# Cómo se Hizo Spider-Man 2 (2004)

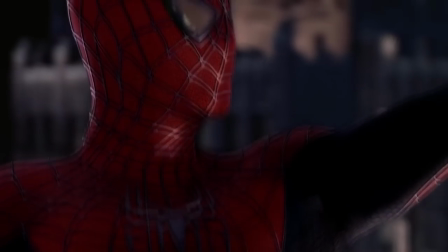8:09 Spider-Man estaba listo Como detalle adicional se mantuvo el intro animado
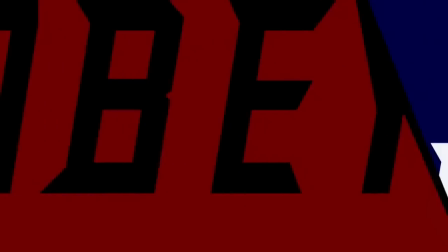8:14 para mantener la estética visual Sin embargo para esta ocasión Sam Raimi eligió
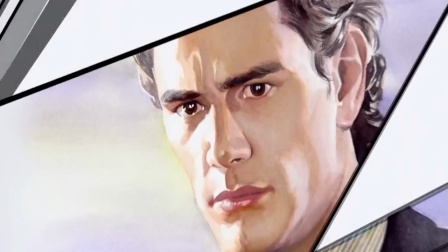8:20 a un gran artista para ilustrar los flashbacks de lo que sucedió en la primera
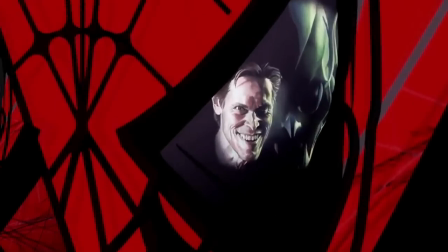8:25 película Ni más ni menos que el mismísimo Alex Ross Quien es conocido por sus
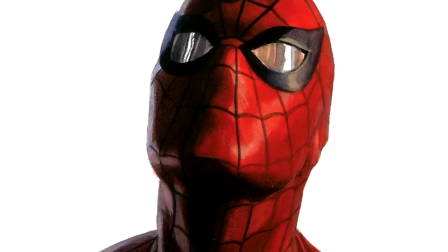8:30 trabajos en Marvel y DC Ya que estos cuentan con un estilo hiperrealista que es del agrado de la
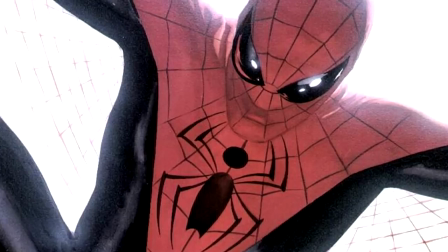8:35 mayoría Y es que recordemos que el diseño de su traje fue descartado en la película anterior,
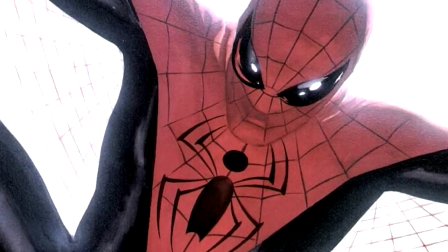8:41 por lo que estuvo bien verlo participar en esta secuela.
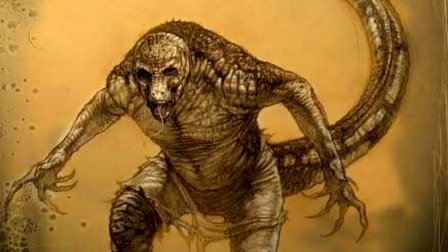8:44 Y hablando de contenido descartado, ¿sabías que así como el Dr. Octopus fue eliminado de la primera película?
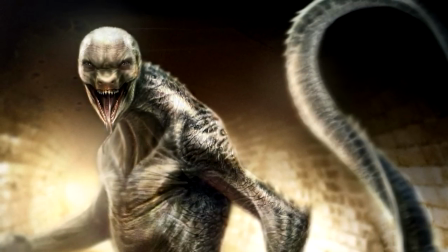8:51 En esta estuvimos cerca de ver al lagarto, recordemos que Dylan Baker interpreta al Dr. Kurt Connors.
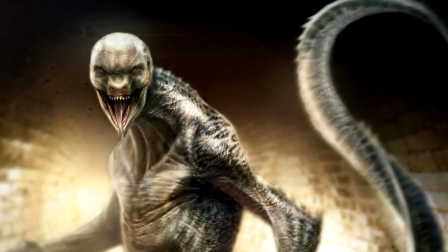8:58 Sin embargo, por sugerencia del guionista, decidieron retirar a este villano enfocándose solo en el Doc Ock.
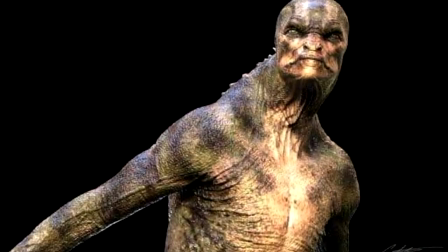9:04 Aún podemos encontrar artes conceptuales del artista Konstantin Sekeris, los cuales son tenebrosos.
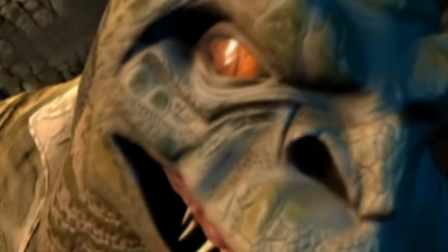9:11 Es más, la idea parecía tan confirmada en un inicio que en el teaser del videojuego podíamos ver a el lagarto atacando al arácnido.
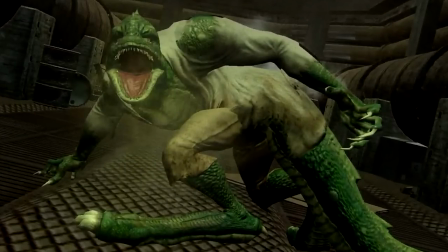9:20 Más tarde los mismos rumores pasarían a Spider-Man 3,
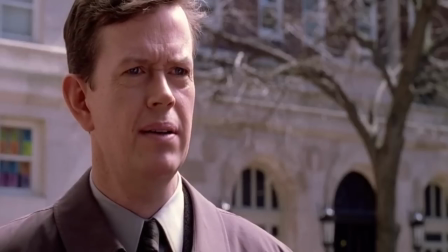9:24 donde las personas querían ver al letal reptil, cosa que desgraciadamente jamás vimos como parte de la trilogía de Raimi.
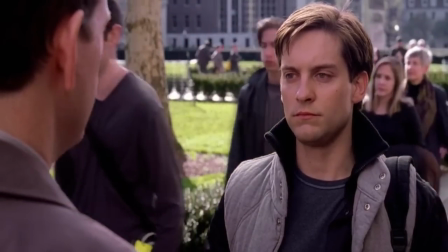9:30 Con ideas tan introspectivas sobre la figura de Peter Parker,
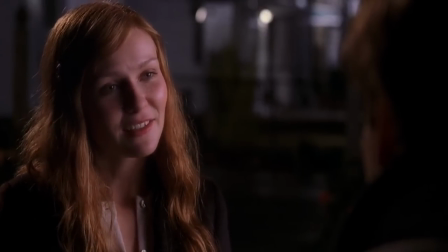9:35 el villano necesitaba algo que lo hiciera parte del todo La elección fue sencilla,
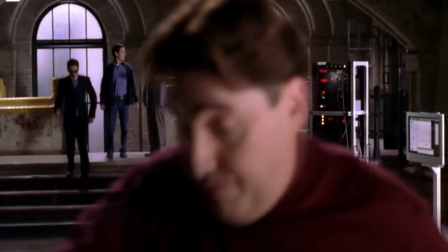9:40 pues como recordarás en el video anterior,
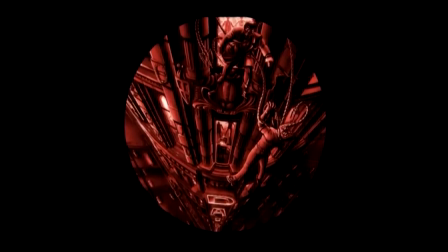9:42 hubo un villano secundario en mente para la primer cinta que fue descartado Ya que deseaban enfocarse en el origen del cabeza de red
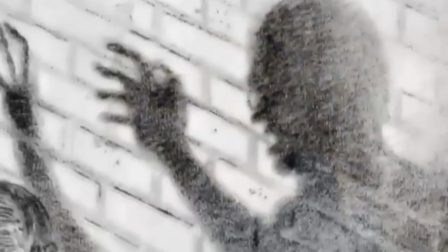9:50 y su relación con el duende verde Ya contaban con algunos bocetos y modelos de lo que
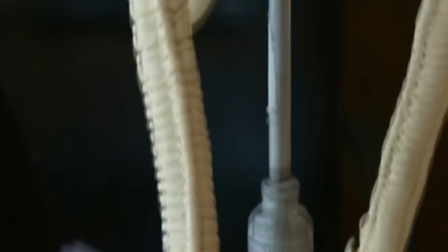9:55 podría ser traer al temible Doc Ock a live action Sin embargo,
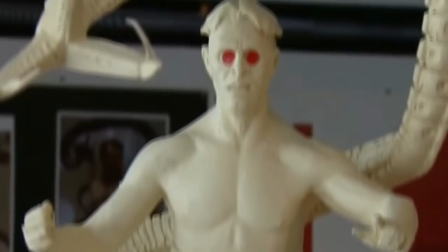10:00 el enfoque clásico del científico venerado no llegó de inmediato,
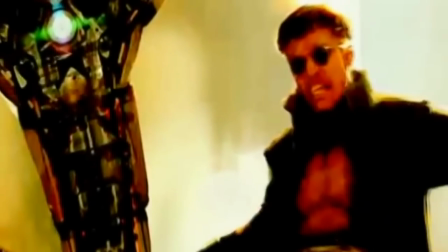10:04 originalmente se pensó en un joven Octavius que estaría enamorado de Mary Jane, creando un triángulo amoroso con el superhéroe, idea que desagradó a muchos productores por lo que fue descartada,
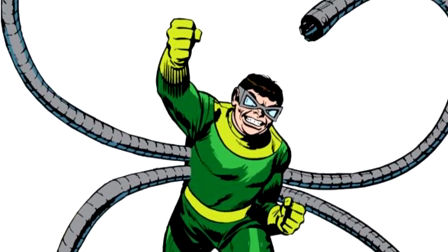10:16 para después desarrollar una versión más allegada a los cómics clásicos de Stan Lee y Steve Ditko.
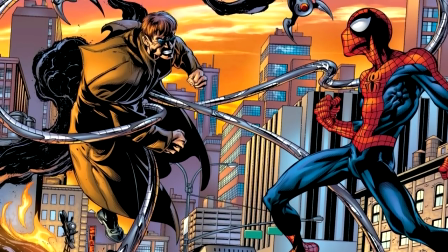10:22 Una de las características que más gustó a Raimi es que es un personaje que no
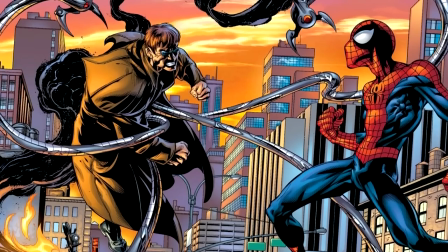10:26 se oculta bajo una máscara pudiendo aprovechar mejor al intérprete cayendo tal responsabilidad en el carismático Alfred Molina actor británico de ascendencia española e italiana que se ganó el reconocimiento de miles con su papel de Diego Rivera en
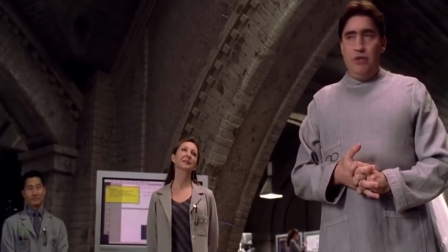10:41 la película Frida De hecho es un actor más reconocido por su trabajo en cine
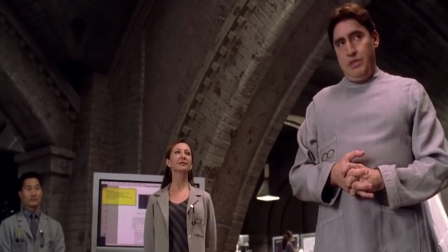10:45 independiente teniendo pocas apariciones en blockbusters Pero como vimos con Willem Dafoe,
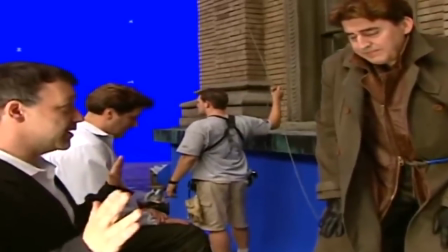10:50 Sam Raimi es muy persuasivo cuando se trata de buscar actores para sus personajes.
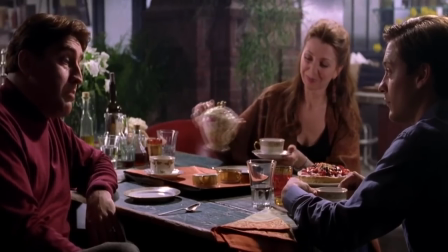10:55 Reciclaron un elemento de la primer cinta y es que Octavius, en menor medida, pero siguiendo la misma premisa, sería una especie de mentor de Peter Parker.
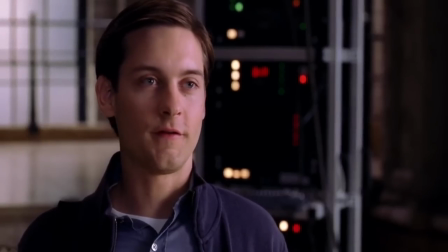11:04 Al menos este lo admiraría como científico y seguiría su trabajo, lo que sin llegar al nivel de profundidad de la relación entre Peter y Norman Osborn,
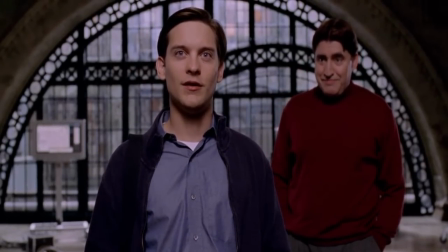11:12 terminaba conectando bastante bien al personaje principal y su antagonista. Ya que este también sería una persona que lo perdería todo y lo único que
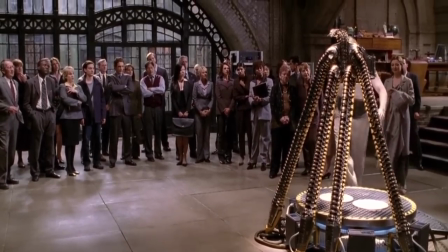11:21 le quedaría sería su trabajo Sin embargo para acelerar el desarrollo
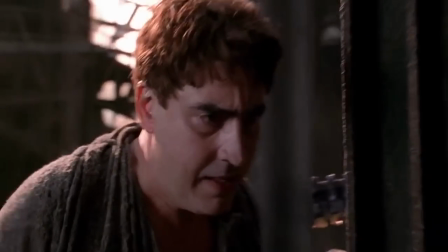11:26 de personaje y que las peleas llegaran lo más pronto posible Es que se decidió que los tentáculos tuvieran una inteligencia artificial que podrían dominar sobre la mente del
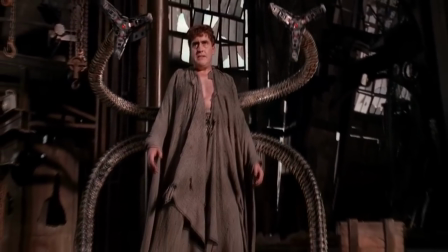11:35 doctor Provocando que este se vuelva loco rápidamente y tenga ganas de terminar su trabajo lo más pronto que pueda De este modo no se forzaría que
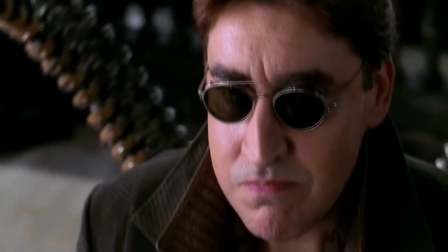11:44 se vuelve malo de inmediato Y de hecho se utiliza al final para dejar claro que nunca tuvo la intención de hacerle daño a alguien El aspecto visual
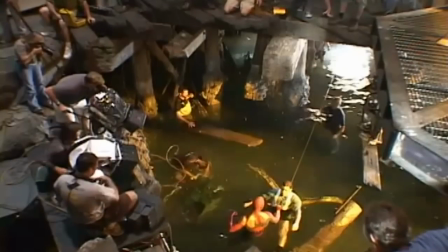11:52 ganó mucho terreno Gran parte del equipo creativo regresó La primera película
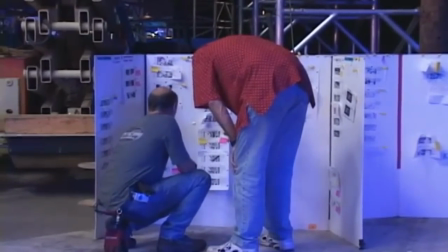11:57 tuvo un presupuesto de cerca de 140 millones de dólares Y para esta secuela
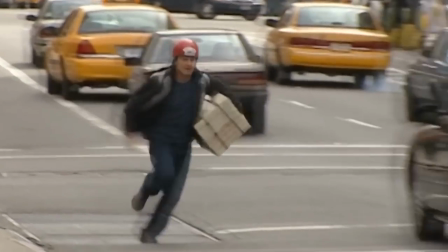12:02 la suma ascendió a 200 millones Por lo que tenían todo lo necesario para hacer algo mucho más grande Tenemos un Peter Parker que se siente pequeño contra el
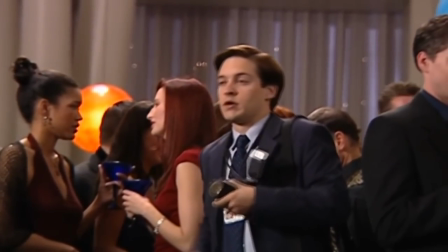12:11 mundo Por ende, la ciudad debía reflejar lo mismo.
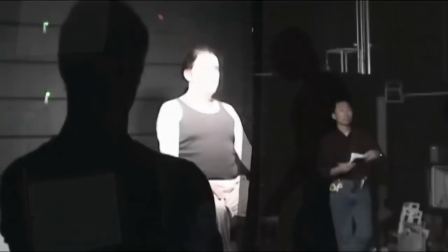12:14 Tenemos más planos de las calles y callejones de Manhattan, mismos donde vemos a Parker interactuar con la ciudad,
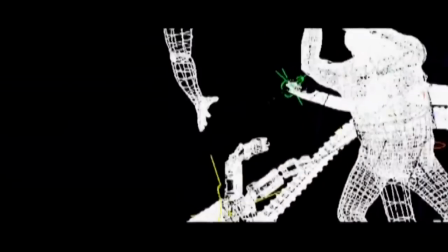12:20 reaccionando a lo que sucede e incluso siendo motivante para sus acciones. Neil Spisak vuelve como diseñador de producción y trabajó junto al estudio artístico para darle una apariencia sucia a la ciudad,
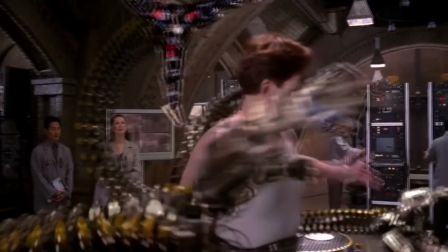12:32 pero que también reflejara el sentir de los personajes. Por ejemplo, el laboratorio del Dr. Octavius al principio es limpio y ordenado,
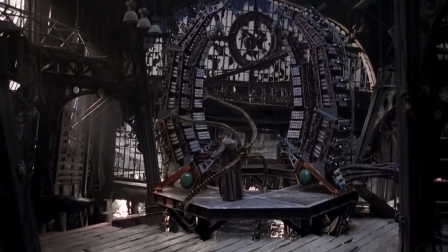12:40 mientras que el del Doc Ock en el muelle es desordenado, sucio y oxidado.
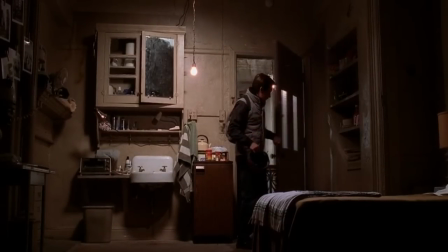12:45 El departamento de Peter es pequeño, lo más básico para sobrevivir está ahí y lo primero que hace al llegar a casa
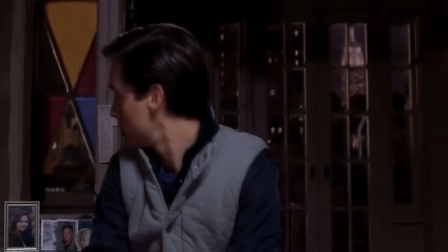12:52 es prender la radio de la policía puesta convenientemente junto a su cama,
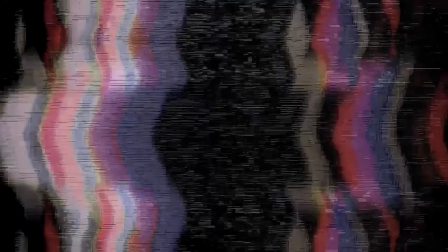12:57 dejando claro que el personaje no puede descansar. Existió una mezcla de efectos prácticos y CGI.
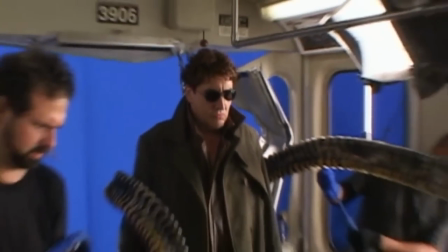13:03 Los planos estáticos del Doc Ock contaron con múltiples mecanismos con tentáculos
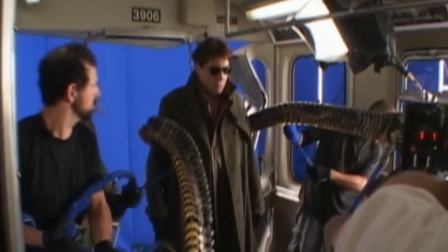13:08 reales los cuales se abrían y brillaban como los que vemos en el producto final.
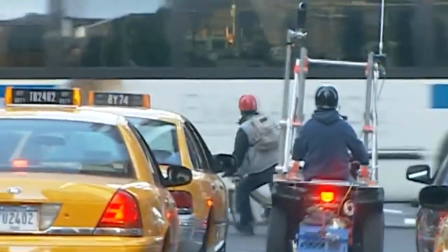13:13 Spider-Man intercambiaba el uso de trajes y dobles con escenas de balanceo por computadora. Esto generó una mezcla que le valió el Oscar a mejores efectos visuales a John Distra y su equipo,
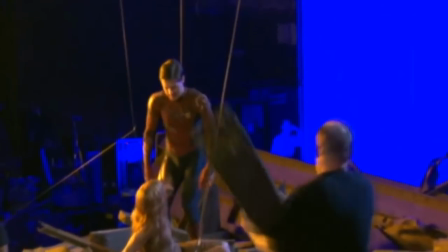13:23 quienes como vimos en el capítulo anterior ya contaban con una experiencia importante, sin olvidar las nominaciones al BAFTA a la misma categoría,
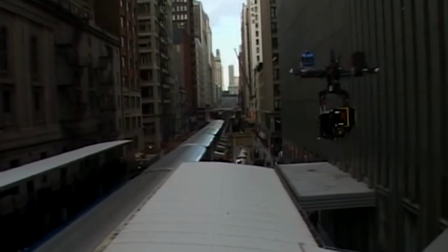13:32 así como otras a mejor sonido y efectos sonoros en 2004. Para muchos planos de la ciudad se utilizó lo que denominaron como Spider-Cam,
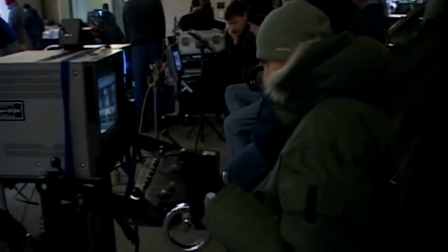13:41 una cámara sostenida por un arnés que sigue una dirección, misma que se utilizó en el balanceo final de la primera cinta. La tarea fue tener un grupo de secuencias en las cuales la ciudad fuera real,
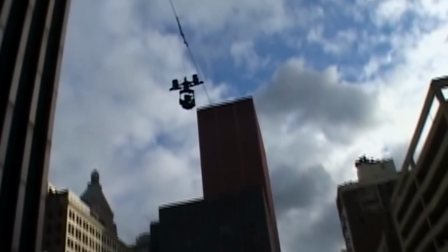13:53 para más tarde agregar con CGI al arácnido balanceándose por esta.
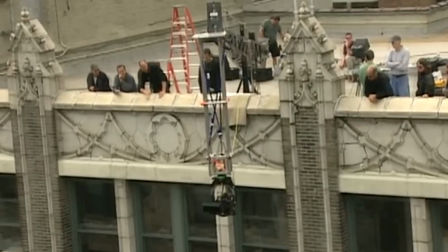13:57 Se procuró lo más posible que si tenía que haber un actor en el set haciendo las acrobacias, tenía que estar ahí.
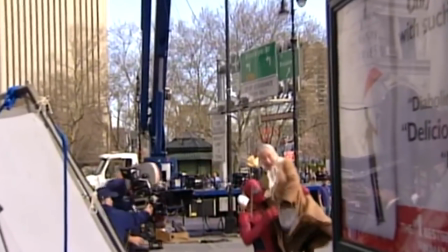14:04 Dios, hasta Rosemary Harris grabó una secuencia con cables y sin dobles. Ojo, petición de ella.
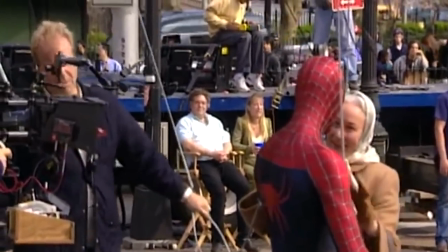14:09 Había mucho cariño detrás de la producción y un gran respeto hacia los personajes. Dado que el Doc Ock es un humano sin máscara, muchas escenas requirieron retoques con su rostro, lo que se logró gracias a captura facial.
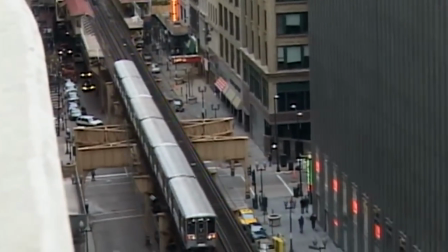14:22 Claro, las escenas más complicadas de filmar fueron las del tren.
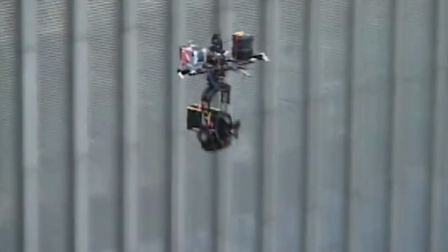14:26 Para eso utilizaron a Chicago de locación por la cercanía de los edificios con las vías, lo que resultaba más impactante visualmente.
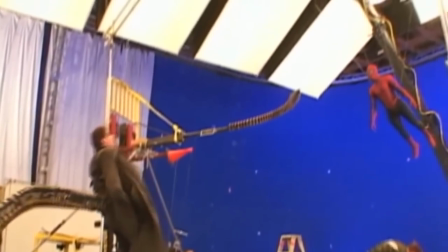14:34 El uso de las marionetas y los efectos por computadora lograron en
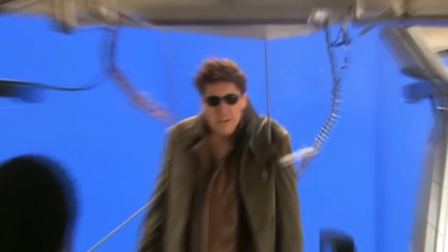14:39 conjunto una de las secuencias más recordadas de todo el cine de superhéroes.
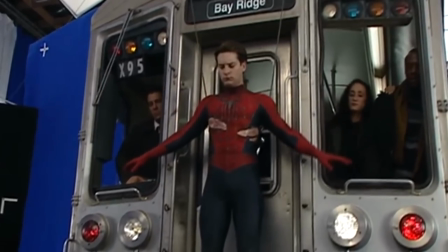14:44 Misma que es un logro no solo desde el aspecto visual, sino también narrativo,
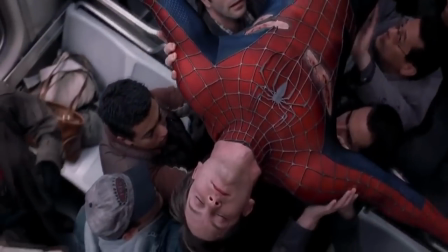14:50 con varios planos que hasta la fecha son recordados incluso como memes. El gran Danny Elfman regresó para componer la banda sonora,
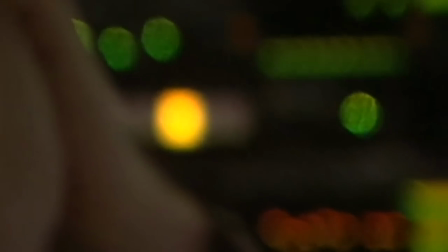14:58 Inspirado con la oportunidad de retomar ideas no utilizadas en la primer cinta Ya sea por tiempo o diferencias creativas O generando variaciones de lo creado antes Y así pudo tener algunas
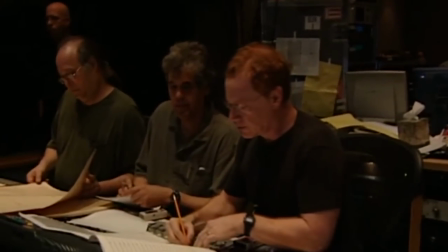15:10 de las composiciones más recordadas de toda la trilogía Por poner un ejemplo,
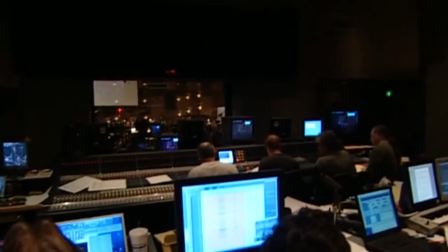15:15 el tema principal se mantiene con un ligero cambio que introduce el leitmotiv del Doc Ock
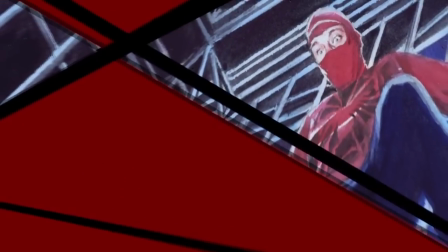Y a pesar de que las escenas de acción son muy importantes para el conjunto el compositor trató de enfocarse estrictamente en lo dramático,
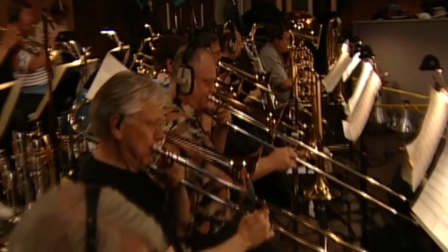15:38 usando la imaginación para jugar incluso con los temas que ya habíamos escuchado anteriormente.
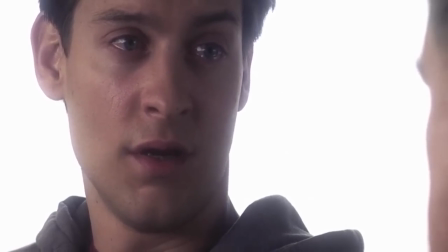15:43 Un ejemplo muy concreto es el del gran poder y la gran responsabilidad, que ahora se utiliza cuando Peter deja el traje en la basura,
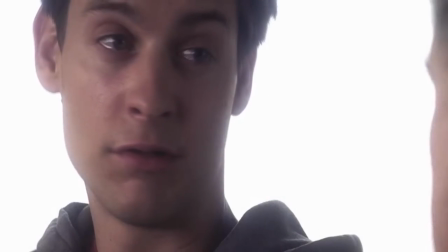15:53 sintiéndose como un reflejo triste de que lo que está haciendo no es correcto y se diluye conforme el personaje se aleja de la responsabilidad.
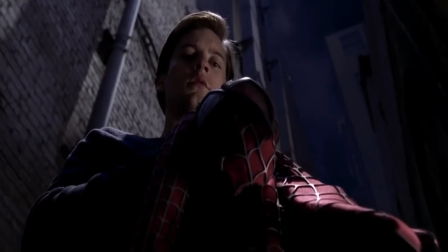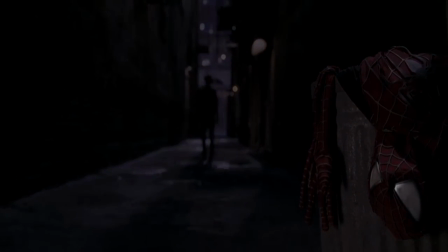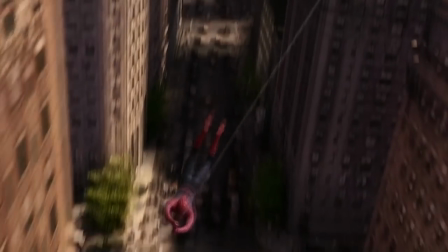16:14 Spider-Man 2 se lanza un 30 de junio en Estados Unidos y un 2 de julio en México.